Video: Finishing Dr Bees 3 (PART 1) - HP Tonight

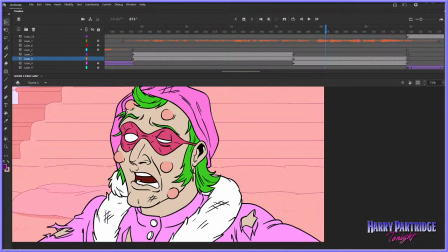See, my sister and my mum and I are in a three-way conversation, And I got I'm waiting for the day that I could just tell them that I don't really want to be in it anymore, because I love them both to bits, but they like to chat, and when they're talking to each other,
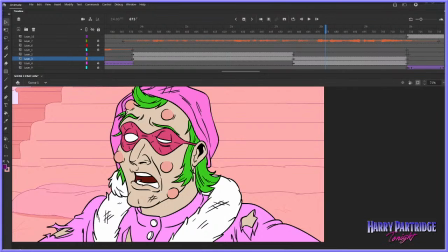I'm getting prompts constantly, and maybe there's a way you can turn it off for specific conversations on the app, but it just drives me crazy, because they're talking among themselves about, you know, girl stuff or whatever, mum-daughter stuff, and I check it because I think, oh no, you know, whatever, you know, what's going on?
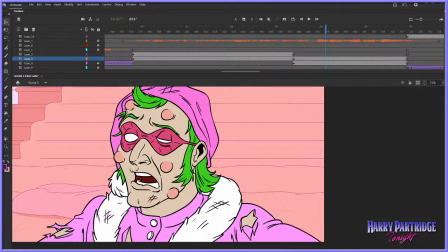Is this important? And it's inevitably nothing I need to worry about. Anyway.
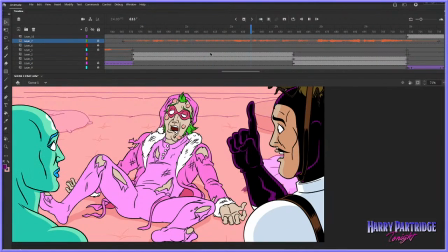Instead, we should look to see who's really behind.
Yeah, don't worry about talking to your loved ones.
Instead, we should look to see who's really behind this whole ordeal.
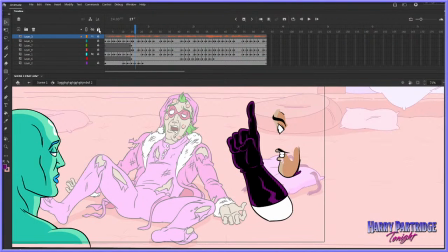So, what I'm thinking for this shot.
Instead, we should look to see who's.
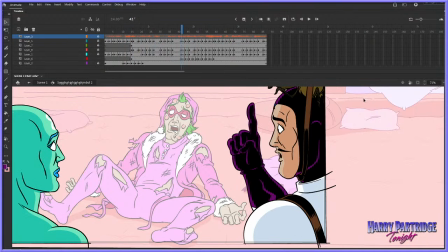Instead, we should look to see. Looks to see who's. And we should look to see who's really.
I'm just thinking with Doctor. So we're gonna move his eyebrows.
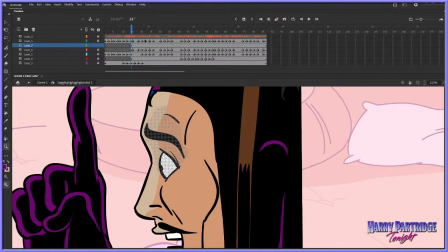It's on its own layer, and I'm thinking.
And we should look to see who's really.
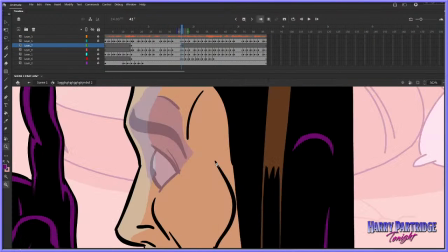What we're gonna do is I'm gonna crunch it down, and give us sort of a nice beefy looking blink type thing.
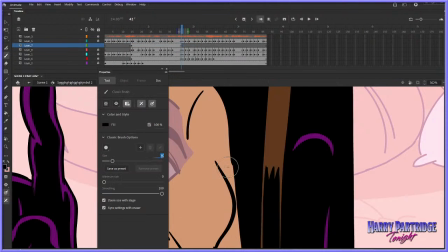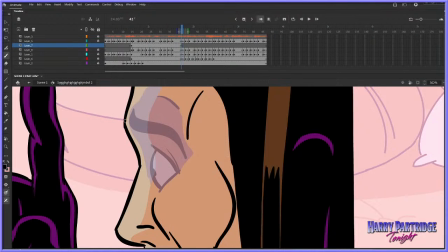Gonna have to extend the forehead out a little bit.
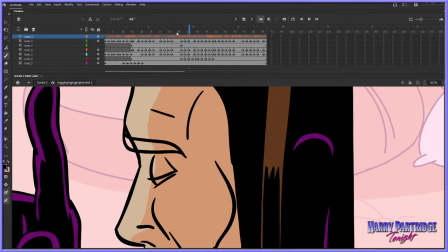Look to see who's really. To see who's really. See who's really.
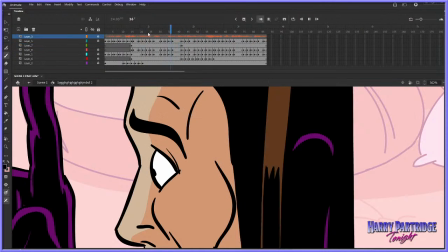We should look to see who's really.
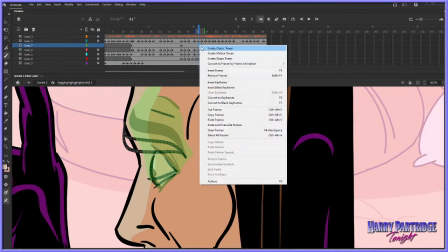And then what we're gonna do is have it pop back open, but I want to really overshoot it and get sort of a nice kind of
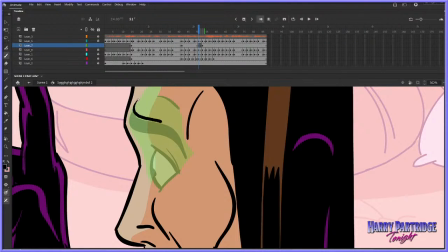exaggeration of the whole thing. Yeah, maybe even more than that. Maybe something kind of... That's a nice thing in animation, when you can get lines to invert, you know,
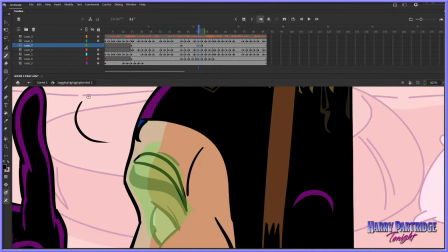because if we've got the eyebrow kind of like that, when it pops up, it's doing that, you know, it's that inversion of the curve, if that makes sense.
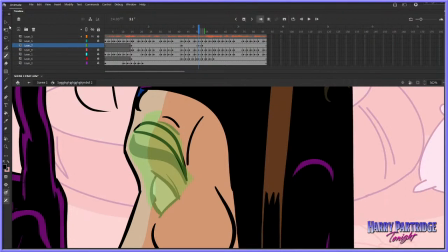So we're actually over exaggerating it by changing the shape of the curve and, well, inverting it, like I said. And...
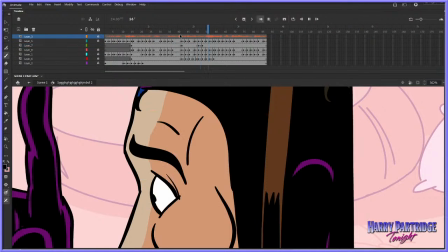Okay, so...
See who's really behind this.
And I want one more effect. At the end of the line where he says, who's really behind this? I want to have him slightly dip his eyebrow.
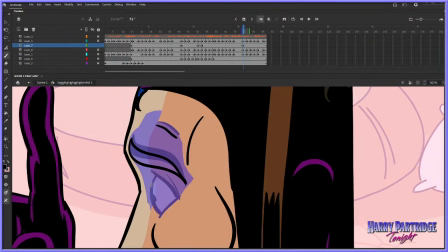This kind of thing. And I want to... do this kind of thing where he is looking sort of cocky.
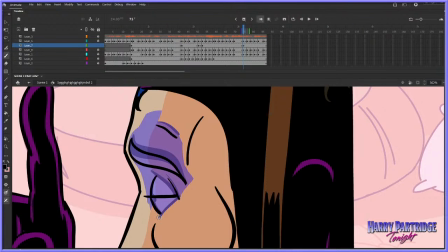He's got his eye half closed, and hopefully this will make sense when we take a look.
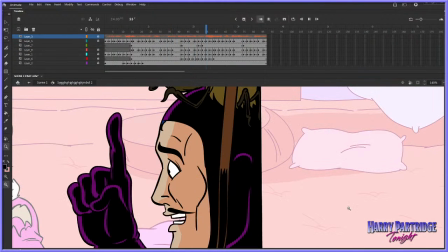So he's gonna go to see who's really behind this. Yeah.
Who's really behind?
So I might have it come in a little earlier than that, but it's that sort of, hey, I know what's up. I can tell you the whole deal. I'm Dr. Bees.
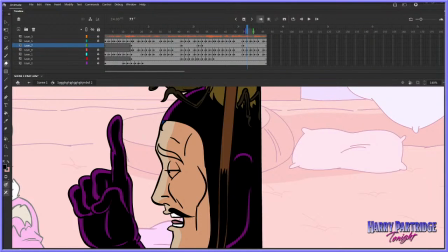My stomach is gurgling like crazy. I don't think you'll be able to hear it. I don't think the microphone's quite that good, but it's really loud.
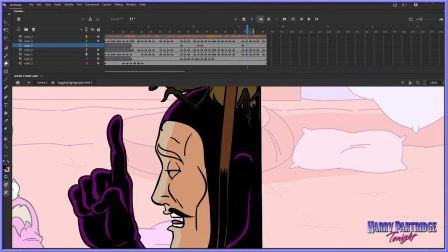Immortal Demon. I'm always glad when an Immortal Demon pops up in the chat and we get to hang out with a Hellspawn. Immortal Demon says, cross his eyes when he quickly opens it. When he quickly opens it, huh?
To see who's really behind this.